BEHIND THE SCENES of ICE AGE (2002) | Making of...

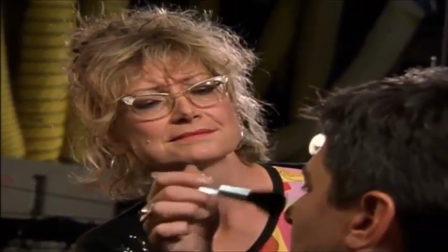[4:46]
Well, wait a minute. You know that that character Scrat?
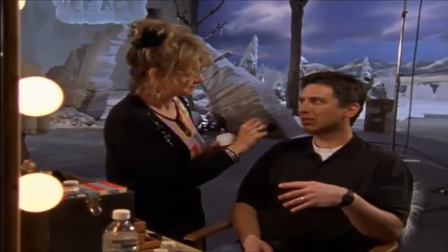[4:50]
That little saber-toothed squirrely thingy that runs across through the movie?
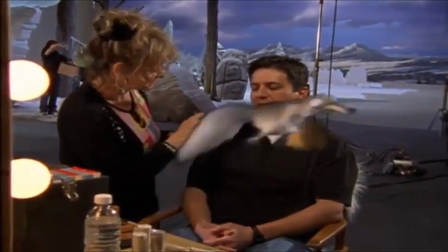[4:56]
Mm-hmm. Yeah, he ticked me off. Kept up stage in all my scenes.
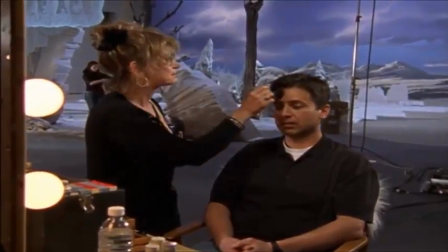[5:00]
But everybody else was good. Leguizamo, Weary, they were all amazing, yeah. But that little chump Scratch.
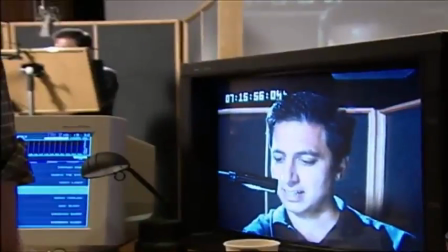[5:12]
It's a lot of fun trying to see who out there would match the characters, and I think we got great voices for our movie.
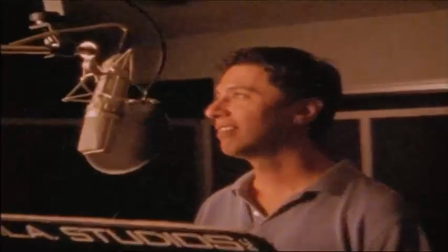[5:20]
They're all bringing their own special thing to each role.
You're an embarrassment to nature.
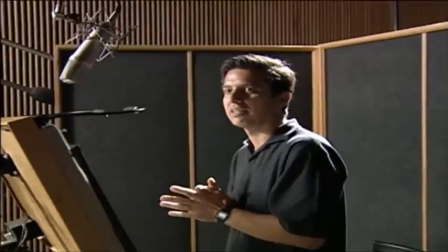[5:25] Do you know that?
Ray has a great comedy voice, but he also has a little bit reserved cynicism.
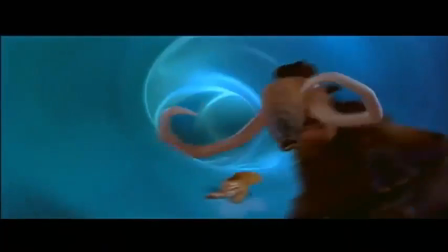[5:33]
It was fun just playing this character. I mean, you know, on TV I play this kind of guy who tries to get everybody to love him.
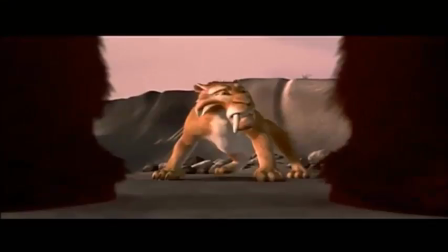[5:40]
And here's this personality who doesn't care about anyone.
Thanks for waiting.
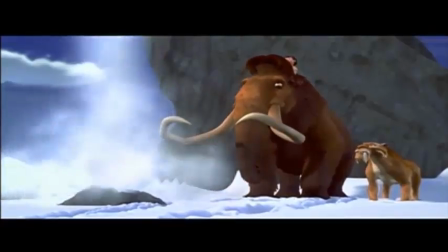[5:47] 3, 2, 1. Sure is faithful.
I didn't like the fact that after the first time they saw me, they said we have to make his trunk bigger.
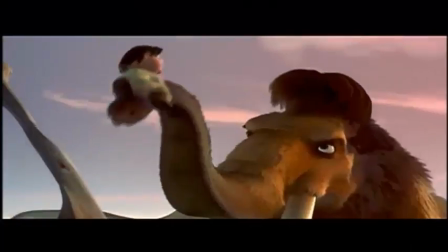[5:59] What's up? Hey, does this look like a petting zoo to you, huh?
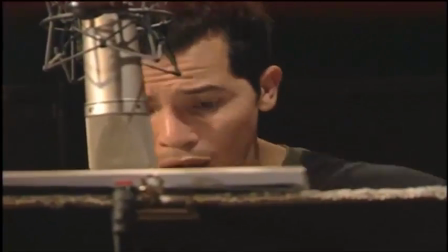[6:05]
John has a little streetish delivery that makes Sid a slow mover and a fast talker.
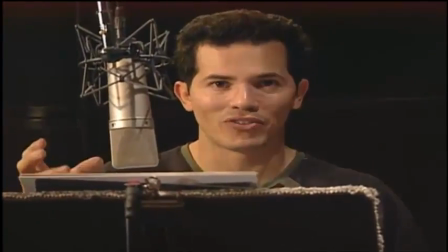[6:12]
These are those important animation moments.
Don't spear me! Oh!
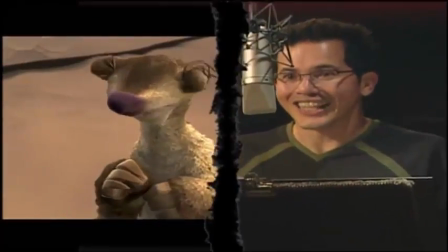[6:17] Oh! Ugh.
This is the problem. What I did was just all kinds of voices. I did deep, really deep voices. I did southern voices.
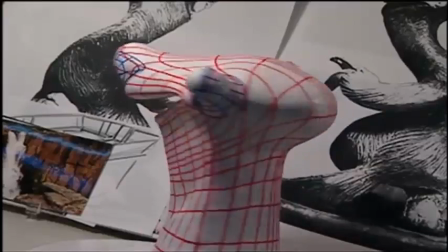[6:26]
And then eventually I saw a sculpture of it and I saw the teeth and I figured, you know, those big teeth, if you have big teeth, it would make you kind of talk a little bit like this.
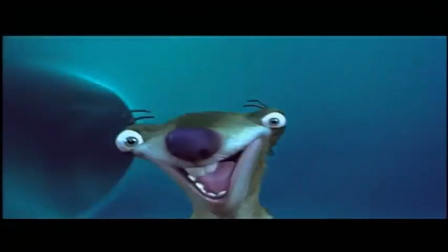[6:34]
So we started going with the lateral lisp. And so I ended up talking like this as Sid the Sloth.
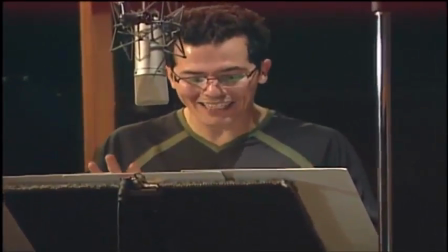[6:40] It's okay, look, the tigers are just playing tag with the antelope. With their teeth.
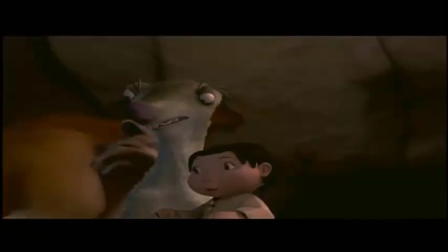[6:48] Come on, Sid. Let's play tag. You're in.
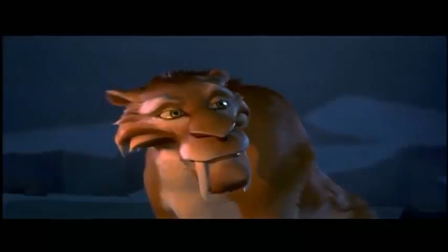[6:52]
And we thought of Dennis Leary when we had our character because he puts on a real tough exterior, but you can tell that he really cares.
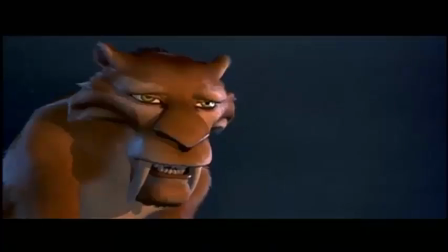[6:59]
And he brought that to Diego.
Okay.
You don't work with the other people. You're not in the room with the other people. And the timing, it's very hard to imagine the timing work, but it does.
Diego, spit that out.
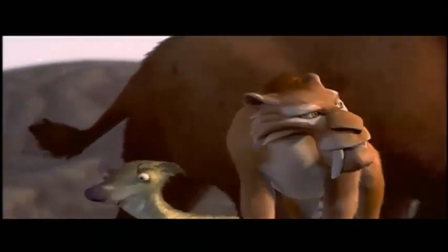[7:10] You don't know where it's been. Boy, for a second there, I actually thought you were going to eat me.
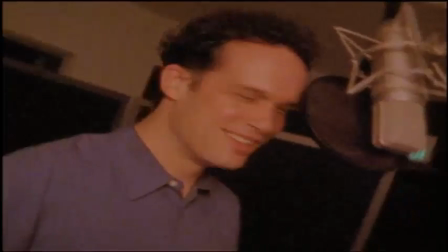[7:16] I don't eat junk food.
You gotta revert back to when you're a child and playing in your room and you got imaginary friends. Did you have an imaginary friend? I had an imaginary friend. I still have one. Hi, Stoney.
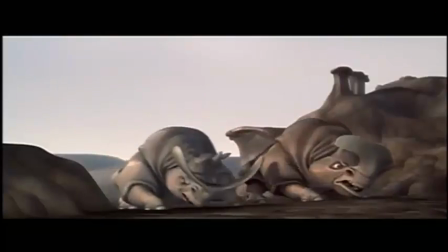[7:28]
How are you?
That's it. You're out of the herd.
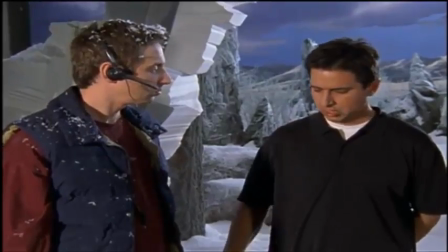[7:32]
I guess they want to use the snow effect during the part of the special where they highlight the research that went into creating the world of the Ice Age, you know?
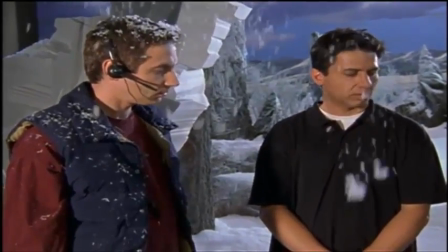[7:40]
Yeah. Give it that sort of air of authenticity. Mm-hmm. Yeah.
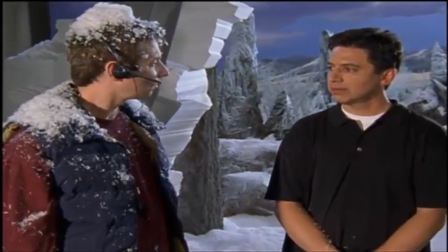[7:48]
Yeah, that'll play.
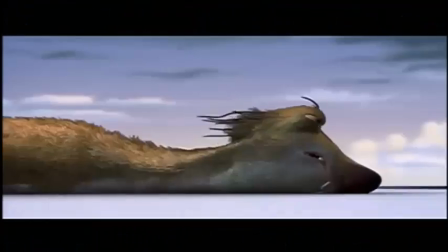If we're going to make a movie about the Ice Age, that the Ice Age itself should be a character.
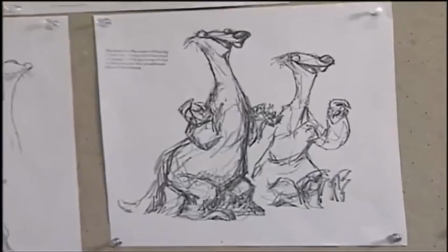[7:59]
And we started concentrating on mammoths and sloths and tigers and saber-toothed squirrels that lived there.
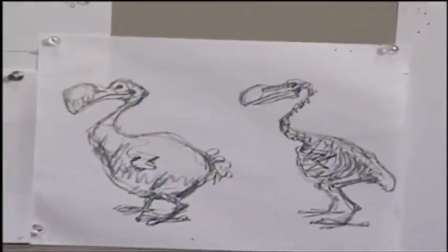[8:10]
We started from, like, the drawings. We started from, like, just to get a feel for what kind of characters we're going to be working with.
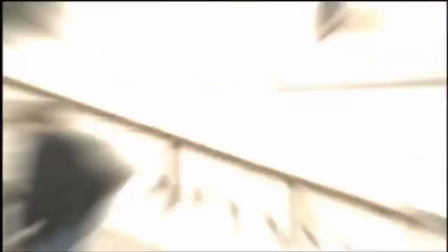[8:16]
We looked at a lot of books, Museum of Natural History, and we went through the Ice Age part of it, which was amazing.
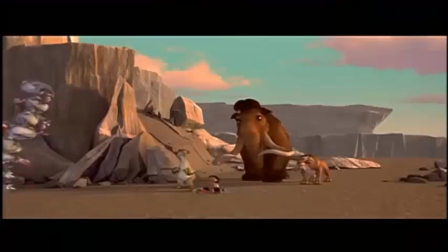[8:22] Hey, yeah! Hey, look at that, dinner and a show.
I know that some of our colleagues at other studios, when they set a movie in Paris, they take a trip around the world with their sketch pads and they draw.
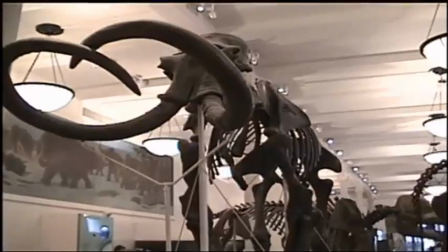[8:33]
Ours happens in a world that passed away 20,000 years ago,
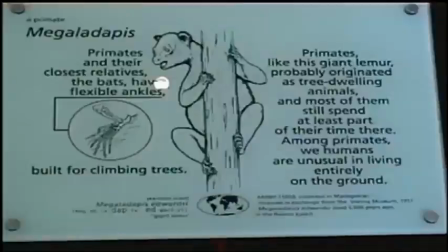[8:37]
and so about all we had available to us was a trip to the American Museum of Natural History where the mammoths and sloth bones are.
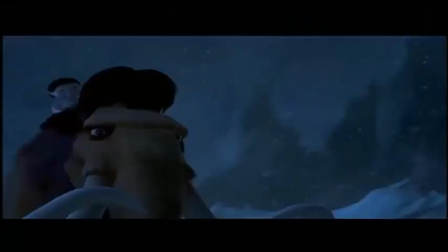[8:45] I'm putting sloths on the map. Yeah, why don't you make it realistic and draw him lying down?
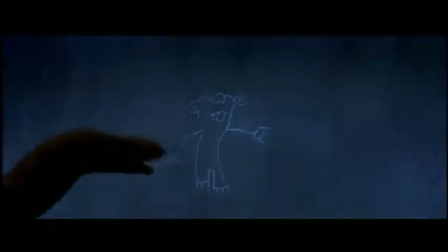[8:50] And make him rounder. I forgot how to laugh.